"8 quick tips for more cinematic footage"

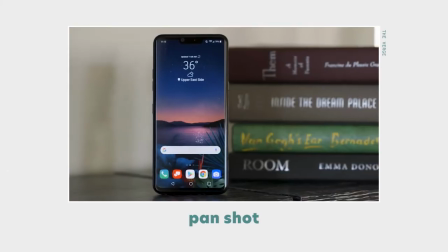(8:21)
You can use a tripod for up and down tilt shots, side to side pan shots, or some combination of both to follow your subject's movement.
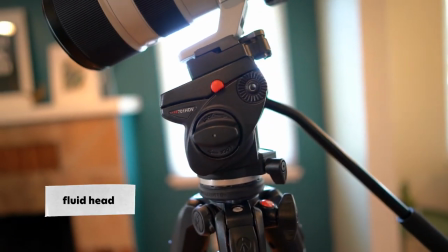(8:29)
And I would definitely recommend using a tripod with a fluid head so that you can get smooth movements that are not jerky.
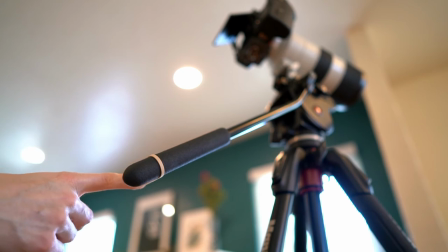(8:35)
And I often use the trick of a rubber band on my pan handle for even smoother tripod shots.
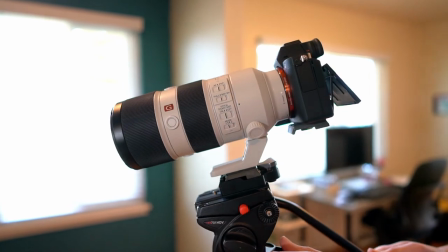(8:41)
Besides the tripod, another popular tool for camera movement is a gimbal.
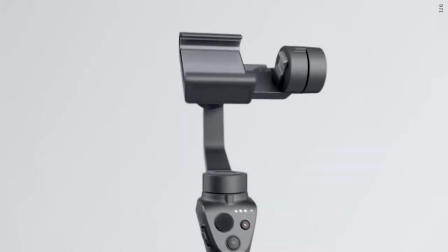(8:45)
And this is a device with these pivoting axes that stabilize your camera much better than your human hands when you are moving it.
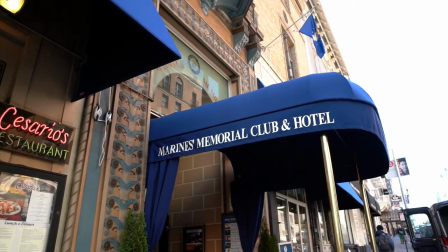(8:53)
This lets you glide your camera through a scene and it gives your shots that magical Hollywood feeling.
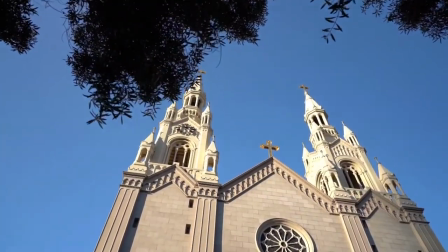(8:59)
I especially like to use gimbal shots when I'm filming an establishing shot of an environment or some other scene that doesn't have a lot of subject movement.
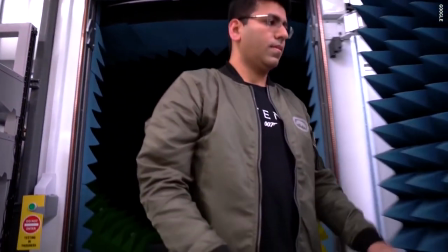(9:05)
and I also use gimbal shots a lot to follow my subjects when they're walking to make viewers feel like they're coming along for the journey.
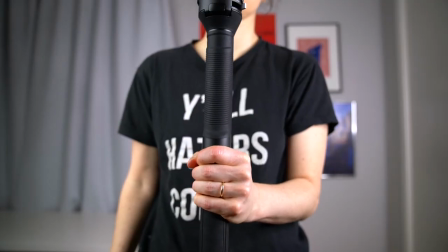(9:12)
And even though the gimbal does a lot of work to keep your camera steady, I still recommend always holding the gimbal with two hands to keep it as stable as possible and always
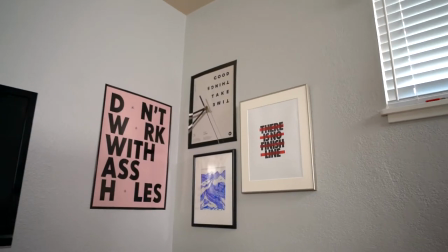(9:20)
bending your knees when you're walking with it to avoid adding that nasty bounce to your shots. Whether you're using a tripod or some other stabilizing device, the key to camera movement is to be intentional and to keep your movements simple.
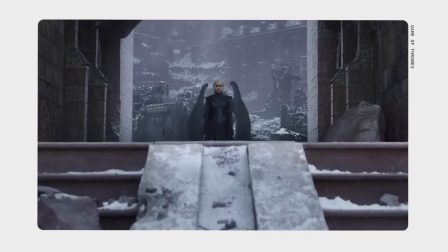(9:33)
So you only want to move your camera when it adds to the story that you're telling and when you do you want to pick one movement and execute it really
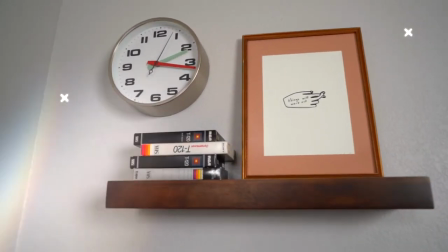(9:40)
well instead of aimlessly moving your camera around finally the last way to add movement to your shots is to move the zoom of
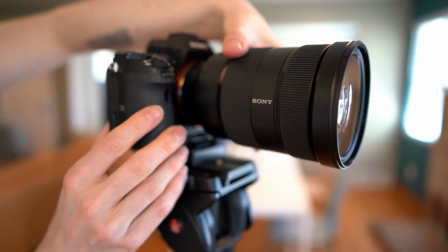(9:48)
your camera in or out while you're recording but I would not recommend doing this even though adjusting the zoom while you're recording can help draw the viewers attention
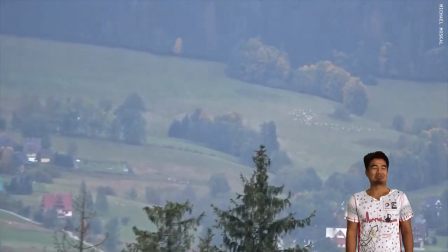(9:55)
into the subject if you do it all the time it can be hella distracting and just look amateurish bottom line is I would recommend adding movement to your shots first by having your subjects move because that is the easiest to execute, and then by moving your camera in simple intentional movements that add to your story. And if you use movement in these ways, then I promise you, your shots are going to look so much more cinematic. Tip number seven is to think in sequences. Whenever you're filming a scene, you want to think of your shots in a sequence.
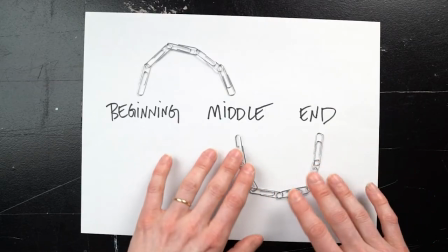(10:23)
So you want to think, what order are my shots going to play in, and how are those shots going to create a beginning, middle, and end? So I can think of my shots in a sequence even when I'm filming something as simple as my partner Myles here writing a card at this table. So first I'm gonna ask myself what shots am I going to take to introduce the viewer to the scene?
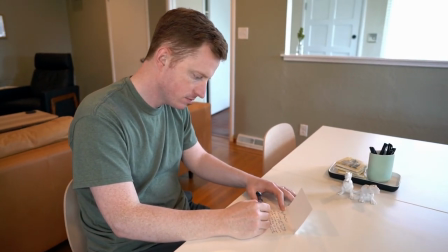(10:40)
So instead of starting with a shot where Myles is already sitting at the table, I could show him walking up to the table and sitting down.
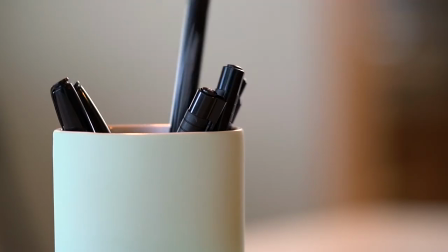(10:46)
I could show his hand grabbing a card and then grabbing a pen, and then a shot of him starting to write his card,
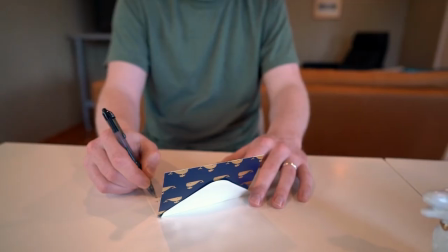(10:55)
a shot while he's in the middle of his note, and then him signing the card. And then I'm gonna ask myself what shots am I gonna take to wrap this scene up.
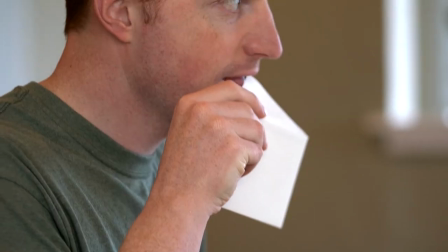(11:05)
So I could show Miles putting his card in an envelope, sealing it, and then walking away from the table. So whenever you're filming the action in a scene, remember to think in sequences and be really intentional about capturing shots that are going to represent your beginning, middle, and end. Tip number eight is matched action. So matched action is when you have two different shots of the same scene but the timing between them matches up.
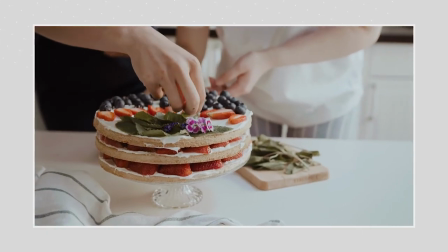(11:28)
Here's an example of matched action. The wide shot starts the action and then the close-up finishes it without any interruption.
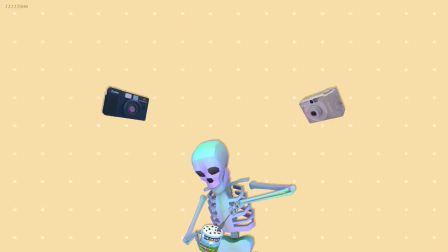(11:35)
Now obviously the easiest way to capture matched action is to have different cameras recording the same scene at the same time but if you're a one-woman band let's say it can be difficult to have a bunch of different cameras in different spots all at the same time but you can still achieve matched action you just need to direct your subject to do the same movement over and over and then you're gonna film it in different ways every time.
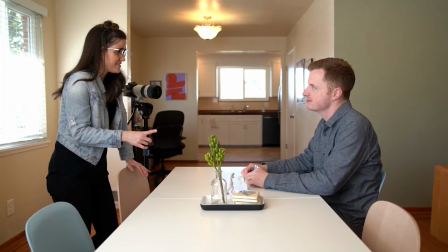(11:55) So I'm gonna have you stand up and then you're gonna walk up to the table sit down and we'll do that like three times.
But if you do this remember to keep continuity in mind between your different shots.
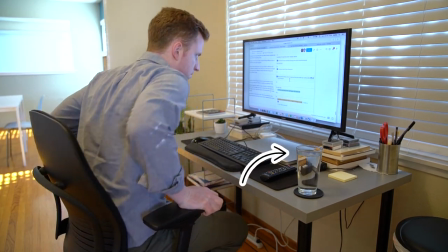(12:05)
So if I film Miles sitting down and in this first shot his water glass is full, then it's not gonna look right if his water glass is only up to here in the second shot. But if you forget this then don't beat yourself up, even Hollywood movies have continuity errors in them.
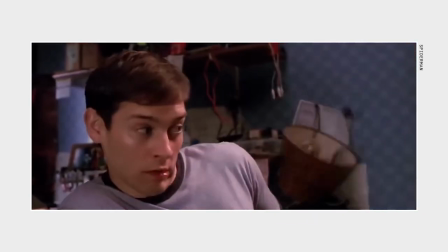(12:18)
Like in the scene from Spider-Man where he grabs the lamp, smashes it against the wall, but in the next shot there's the lamp, perfectly intact on the bookshelf.
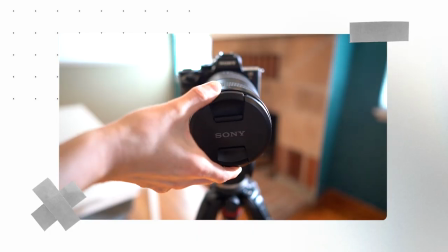(12:27)
All right, let's recap.
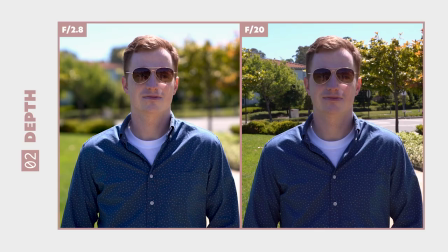(12:29)
Have a dominant focus and eliminate any distractions in your frame. Add depth to your shots by using an aperture with a low F number and controlling your foreground and background.
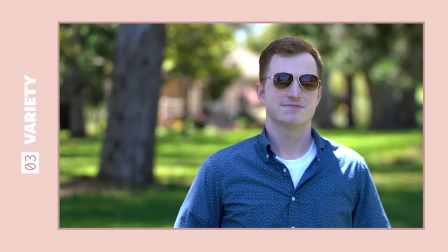(12:38)
Add variety to your compositions by changing the size of the subject within the frame and the angle of your camera.
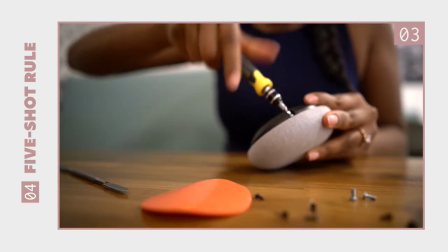(12:45)
Use the 5 shot rule to take a minimum of 5 different shots whenever you're filming an important action.
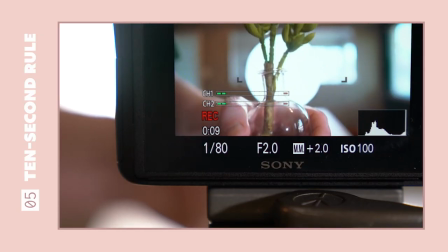(12:51)
Use the 10 second rule and record every shot for at least 10 seconds to ensure a solid take.
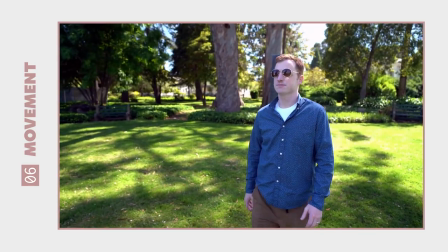(12:57)
Add movement to your shots through your subjects, your camera, or both. Think in sequences so that you have shots for the beginning, middle, and end of your scene.
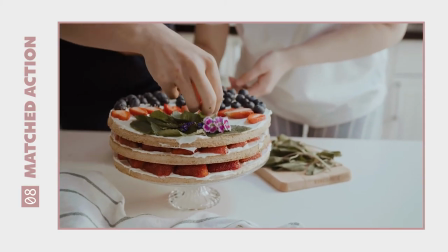(13:06)
And use matched action shots to film a scene in different ways without breaking continuity. Try these tips the next time you're filming and I promise you they are going to up your filmmaking game and make your shots look so much more cinematic.
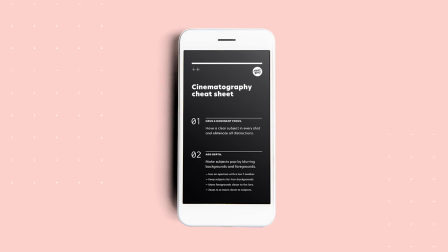(13:17)
Also, don't forget that you can get all the tips from this lesson in a convenient little mobile cheat sheet that you can download in the resources below. Alright y'all, that's it for this lesson. Thanks so much for watching and I'll see you in the next one. Bye y'all.